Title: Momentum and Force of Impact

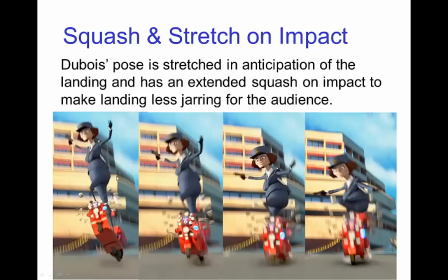471s
So she's stretched out in a pose that anticipates the landing and this allows an extended squash. Here the rig is not being deformed significantly,
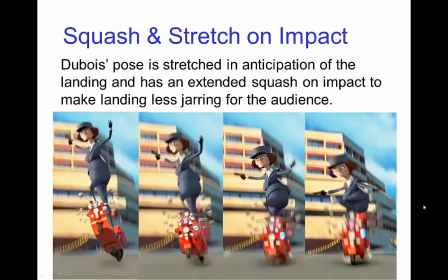485s
most of the squash and stretches occurring just from the bending of her knees, much in the same way as Luxo Junior squashes and stretches is by hinging joints. So here, having this squash and stretch makes that
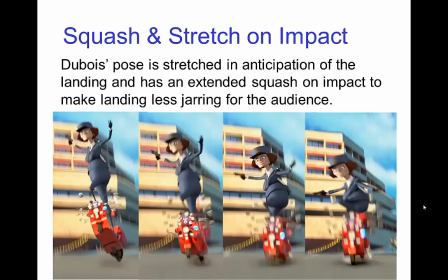503s
impact less jarring and the animation more fluid.
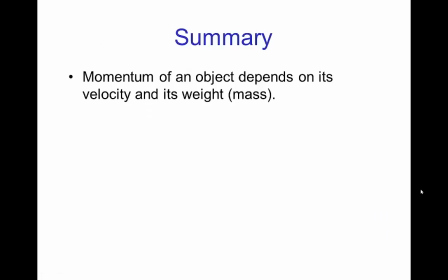509s
So in summary, the momentum of an object depends on its velocity and its weight or more precisely its mass.
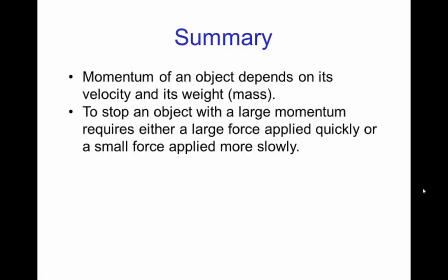519s
To stop an object with a large momentum requires either a large force applied quickly quickly, or a small force applied more slowly. So we saw that both in the vampire steak demo and in the egg throw demo. When an impact occurs quickly,
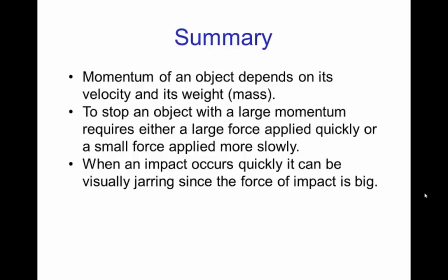538s
it can be visually jarring since the force of impact would be large if the impact occurs quickly. So for that purpose, squash and stretch is useful to soften the impact in a way that appears natural.
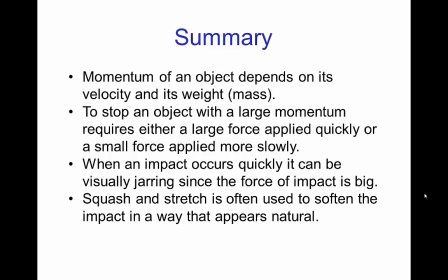559s
So hopefully that explains some of the principles of using squash and stretch, especially for impact.